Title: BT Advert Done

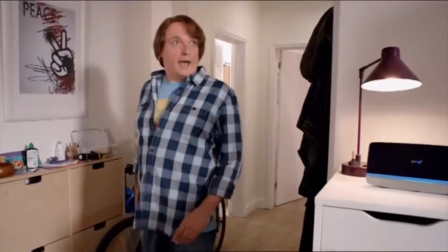This advert is a series, which means it is continued from the last advert. The audience know this because it is the same characters that are used throughout.
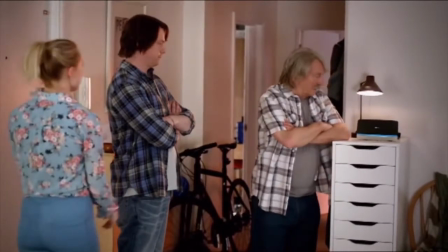The advert is humorous because we see the father and son dressing the same with checked shirts, and they both have the same hair, which signifies they are related and are like one another.
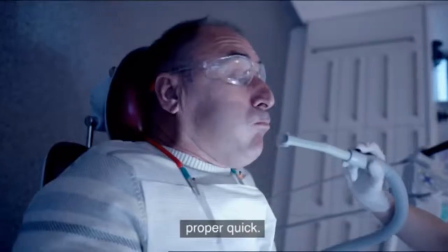Over-the-shoulder shot is used at the beginning of the advert to create a conversation. Match cuts are used to switch to each new scene of the advert, and close-ups are used on people's faces,
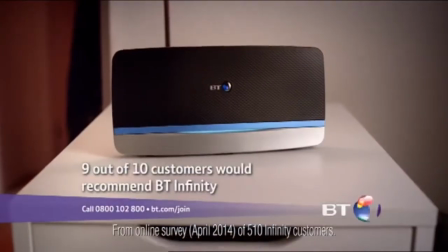as well as the BT Infinity to enhance advertising, which also lets the audience know what is being advertised.
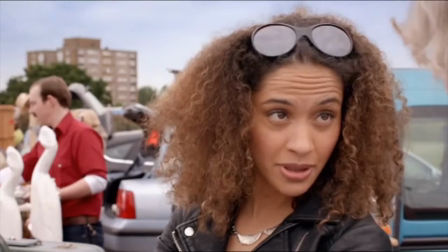Close-ups are used to make the advert more intense and important so they can focus on what is happening during the advert and to help catch the audience's attention.
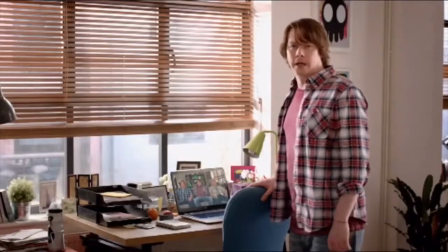Iconography is subtly shown throughout the advert because BT is mentioned in every scene.
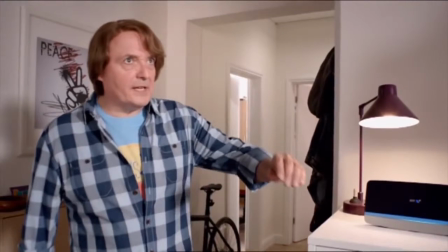Also, the dad and the son both talk about BT, which in detail could show how reliable BT is, as the dad has been using it his entire life too.
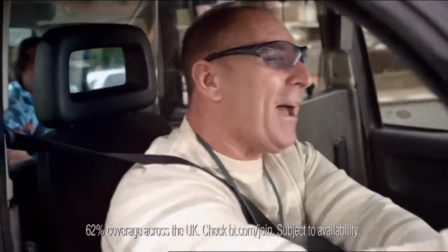There are more match cuts used in the advert, but the editing helps to highlight this and at the same time helps the advert to flow well.
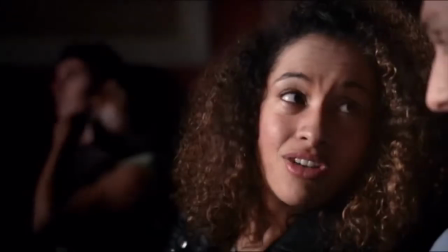The editing used means the advert goes slowly so that the audience can understand the advert, as it is a series advert, so they want to know what's going on.
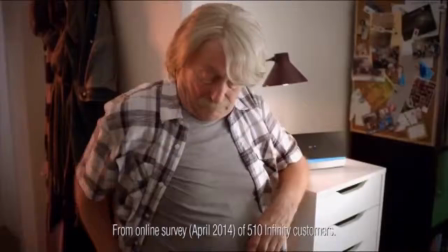In the advert, lighting is used very brightly and clear to give the impression of daylight, so it feels natural.
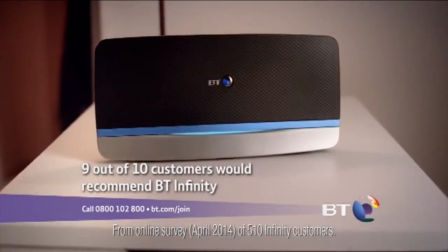However, the BT Infinity itself is highlighted by a lamp over it, which creates a focus on it and makes it seem symbolic.
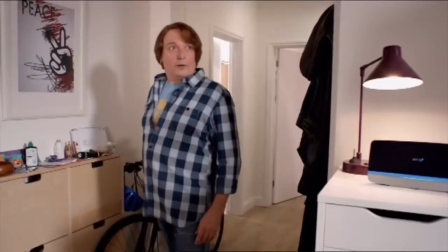Throughout the advert, people are talking, so there is no music, which makes the advert more lifelike, as it means the audience can relate to what's going on throughout.
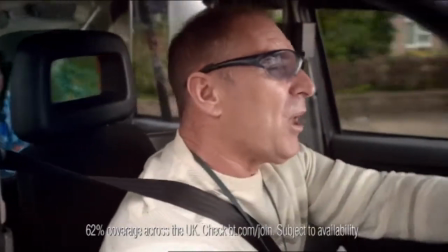Techniques. No celebrities are used to sell the product, but one technique that is used is the look of everyday life.
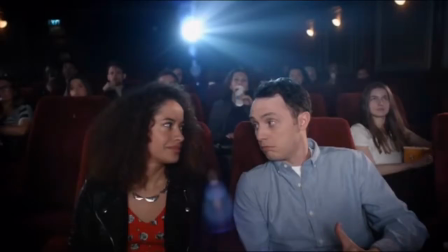This is good as it makes the audience feel like they can relate, as they have all been in the everyday situation that the characters in the advert are going through.
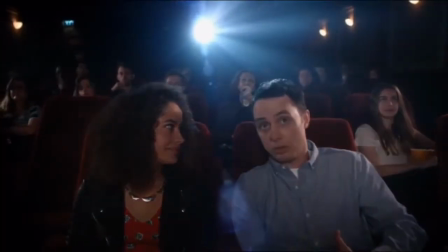The advert shows people at the dentist, someone in a taxi, in the cinema and at home, so everyday life is represented.
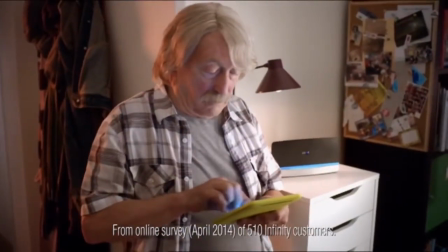This makes it come across more realistic.
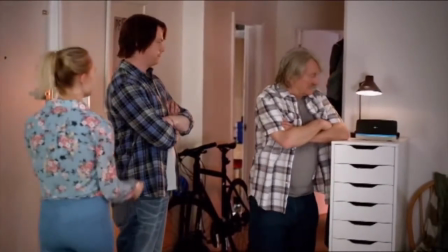The only message which is put across is that everything will be a much faster speed if you use BT due to the speed of their internet.
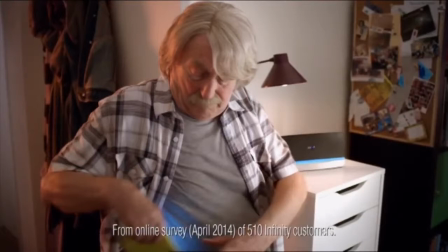This can also be known as plain folk, which is used as a propaganda term, and it is just someone who acts as a common person that everyone can relate themselves to.
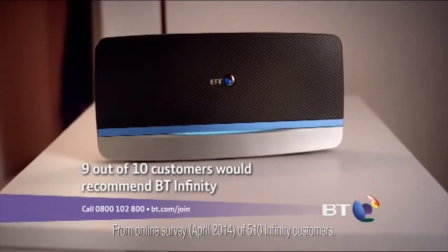Characteristics of products or services. The benefits of BT Infinity is faster broadband, and they give the impression that it is better than any other brand. For example, Sky. At the end of the advert, a quote comes on at the bottom of the screen saying 9 out of 10 customers would recommend BT Infinity, which helps to sell the product to the audience.
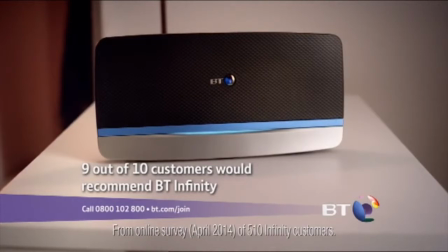The unique selling proposition is a marketing concept first proposed as a theory to explain a pattern in successful advertising campaigns. There is a unique selling proposition because BT are claiming that their broadband is much faster compared to other brands.
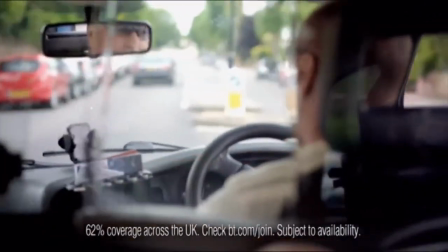Style appeal, that everything will be much quicker and will work better with the service they're providing.
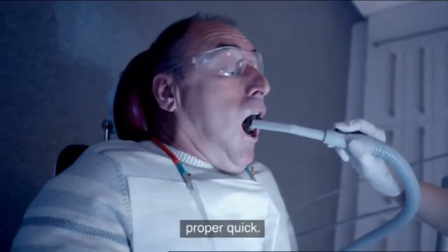BT are also trying to give the impression that people will have a better life if they opt with BT,
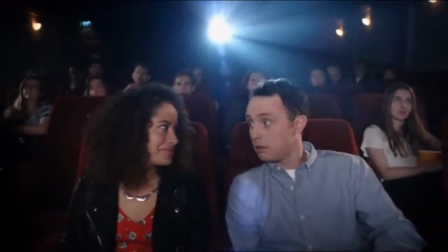as they'll get quicker responses and will be able to go out more, which means everything overall will just be better for them.
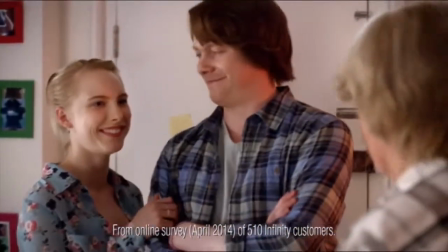This advert is aimed at parents and older people who are looking to invest in new and reliable broadband.
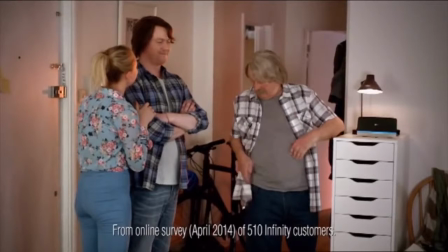It is specifically aimed at families, as two of the characters in the advert are father and son. I would not say the advert has a gender stereotype, it is aimed at both.
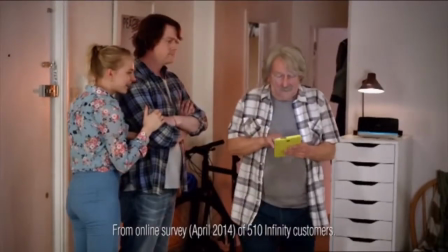At the end of the advert, the dad uses a tablet which helps adverts stay modern as they're using modern day technology.
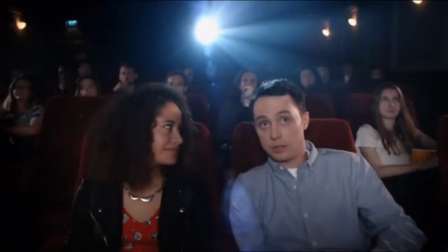It is not created to catch children's attention, which is why the advert is not filmed and edited at a fast pace.
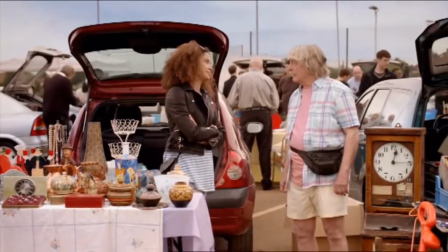Logos is the main rhetoric in this advert, as the audience are told about the product,
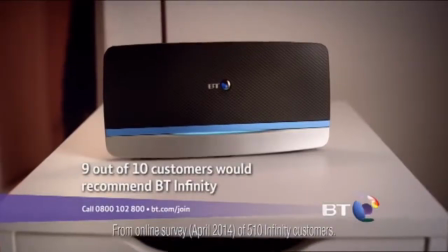and there are statistics at the end of the advert which backs up their whole point, which is subtly persuading the audience.
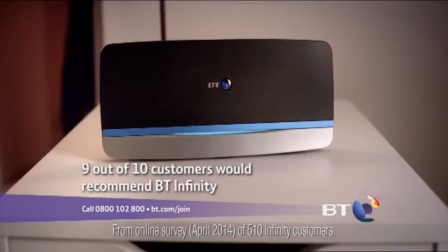The main target audience is Group C2.
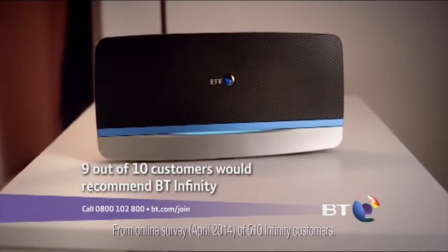These are electricians, plumbers, carpenters, and blue-collar professions, as BT broadband is aimed at people who are looking for a cheaper broadband.